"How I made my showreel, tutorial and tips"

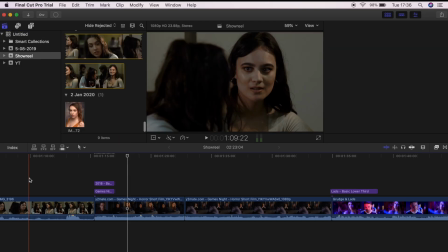You can just drag all your clips in, cut them to the size you want,
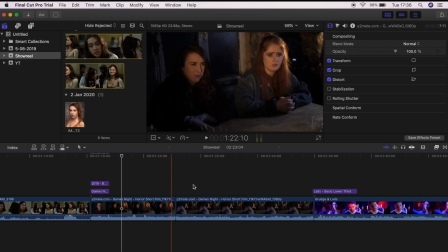the bits you want, have a play around with that, and then once you've got all your scenes, that's when I put them into the order I wanted.
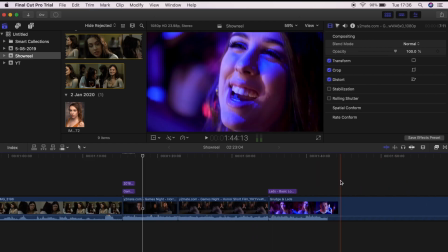I put my least favourite one last, because if a casting director or an agent has got this far, they're probably interested in you.
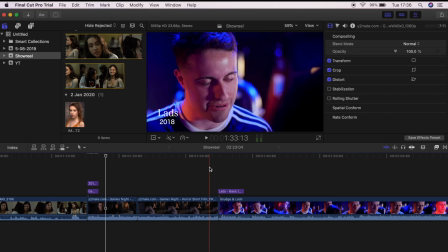I'd say 4 is quite a lot to put into one show reel. 2 or 3 is fine.
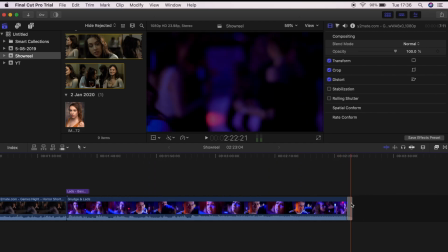So altogether, my show reel is 2 minutes 20. Now at the end, I've put a fade transition just so it fades out nicely.
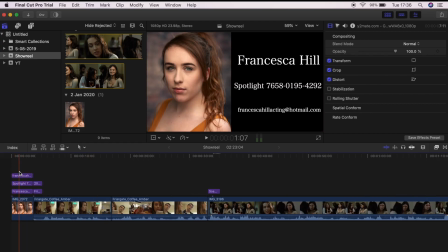You can put this again at the end with your details, but as mine's already 2.5 minutes, I don't think I will. I'll also post it with all my details underneath it too.
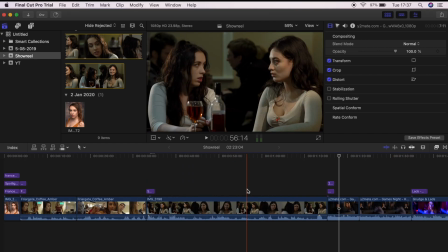And that is how I got my show reel together. One thing I did get told is that it doesn't matter if you cut between scenes because agents aren't watching the story,
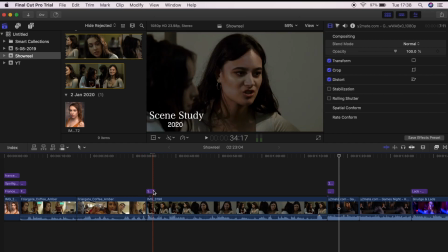but it shows off my acting much more than if I'd done the whole scene, which takes up a whole minute.
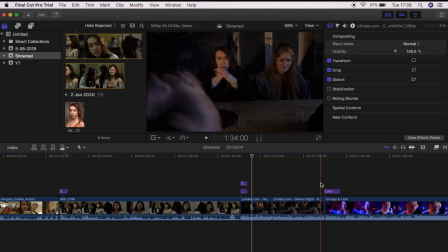And it's not focusing on other people too much because they don't want to see other people, they're watching the show reel to see you.
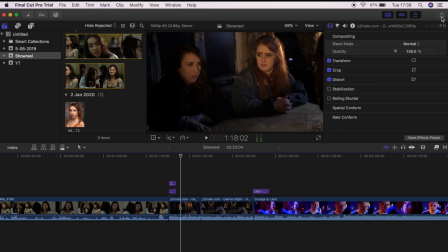Once it's done, you go on to share, which is in this top corner, and it will bring up, I go on master file,
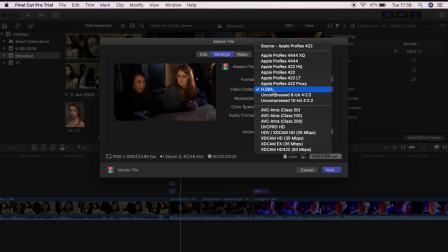settings, video and audio. Now you can have it in all these different sources. I always go for this one. I like this one because it's a MOV file and it's not too much, so you can easily put it onto things without it taking up too much memory. And then you just click next
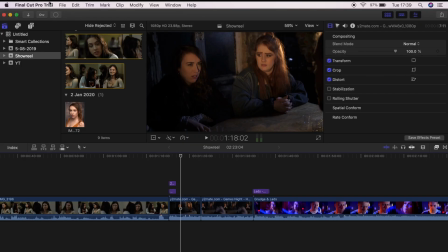where you want to save it and save, and it will load up here and that will go around, and then once it's done you have your show reel. So that's how I made my show reel. Yeah, I'll leave a link to it in the description at the bottom, so if you want to have a look how it fully turned out, feel free to give it a watch. you can just upload it onto whatever platform you want. Some people choose YouTube, some people choose Vimeo. Anything where it's just easily accessible for anyone to go and view it. I put mine onto my Spotlight as well, so when people go on my Spotlight, you can click on it and it comes up and then they can watch it there. Thanks for watching this video. If you have any more questions or anything, just let me know and I will try and answer them, or I'll try and make another video or something, because I am going to try and carry on doing this, but we'll see. I hope that this gave you a bit of insight on how I made my show reel and hopefully helps you make yours. So thanks for watching. Okay, bye.